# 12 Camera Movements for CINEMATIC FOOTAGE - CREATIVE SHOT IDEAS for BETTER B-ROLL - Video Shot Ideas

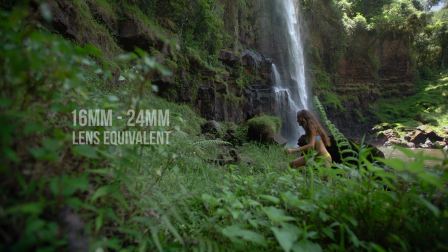The most important aspect of this shot is to use a wide lens and to find a good foreground.
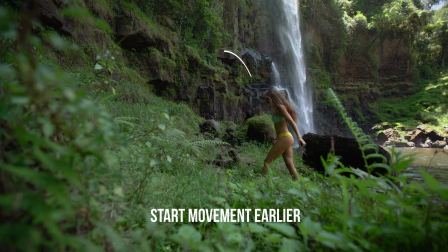Start your movement before the model hits the exact spot for smoother results.
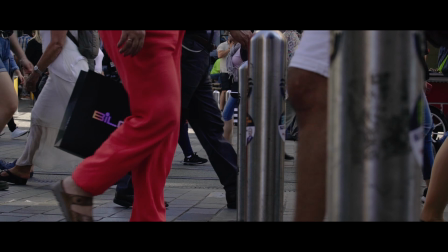Number 9. Cross movement. Not exactly a shot you can always plan for, but worth looking out for.
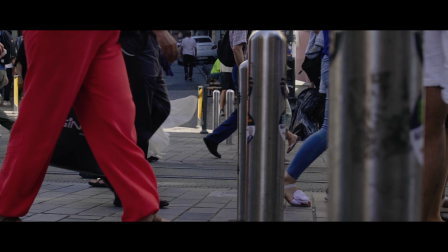There's something amazing about cross movement in a frame,
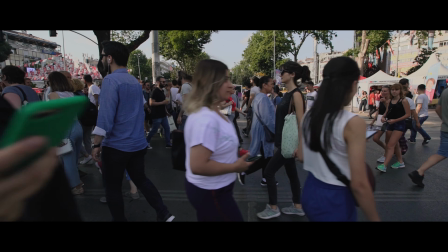and if you can put your subject against the flow of other objects or people, your shot is bound to look more cinematic.
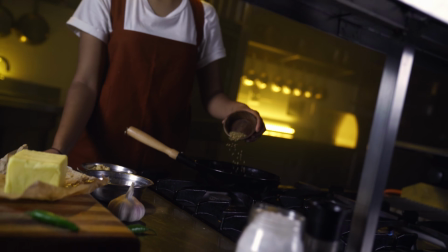Number 10. The twirl. This shot became more popular on gimbals with a rotating function, but it's actually possible to do it hand out.
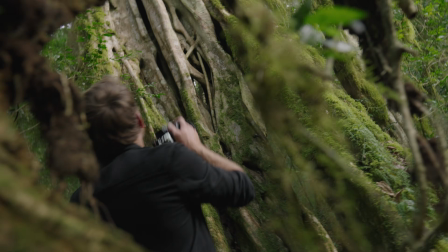Since you can't move the camera as far as with a gimbal, it's important to use a foreground, which really helps to enhance the feeling of movement.
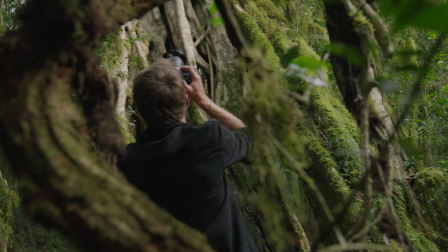These shots can be done at normal frame rates, although slow motion will give you smoother results.
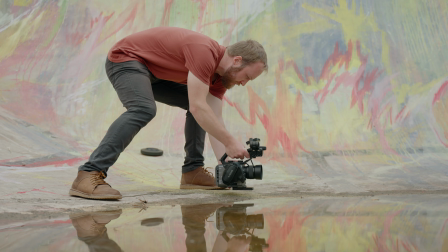Number 11. Reflections. It doesn't matter where I shoot. I'm always going to look for reflections.
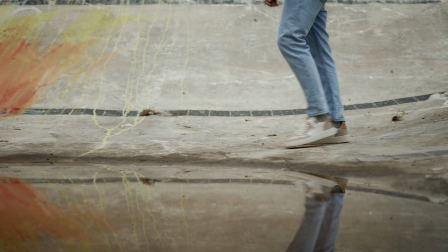It doesn't have to be water, and you only need a little bit, but a reflection really adds to the cinematic depth of your frame.
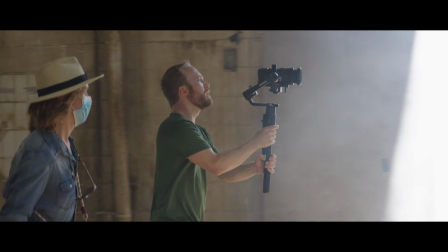Number 12, the centered look back. This shot you definitely want to shoot in slow motion, preferably above 50 frames per second.
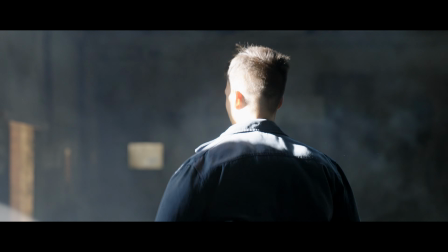Keep your model in the center of the frame and at the right spot call action for them to look back into the camera. And now for that bonus tip. Do you find yourself sometimes not knowing how to direct your actors?
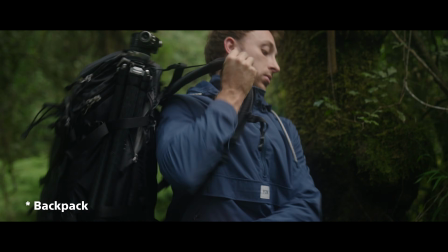If you don't know what action to assign to your model, the easiest way is to use props or to make them go somewhere.
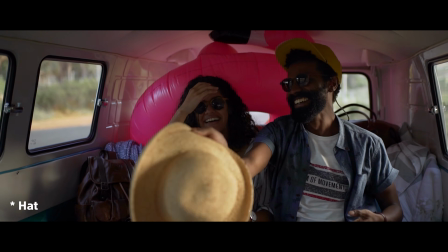Props give your model something to do, and unless they need to deliver dialogue, you'll always want them to interact with something.
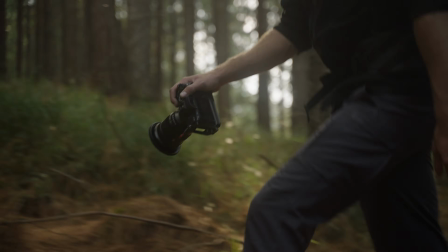Put them on the move and the journey alone will instantly make things feel more natural.
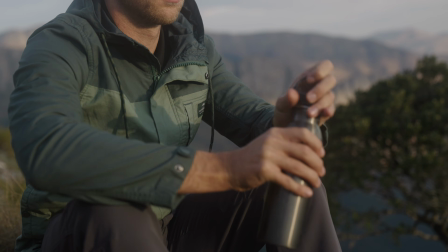This really helps if you're not working with professional actors or models without video experience.
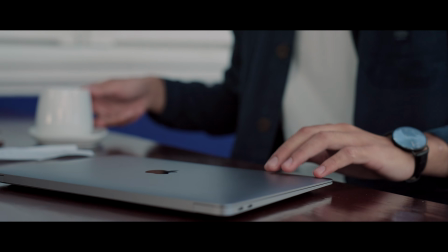I do this in all my videos, but it's important to keep the props relevant to the scene. I made a detailed video about the subject, you can check it out here. If you enjoyed this video, please be so kind to leave a like, and if you have any questions, drop it in the comments below and I'll do my best to answer. Thanks so much for watching, and I'll see you in the next one.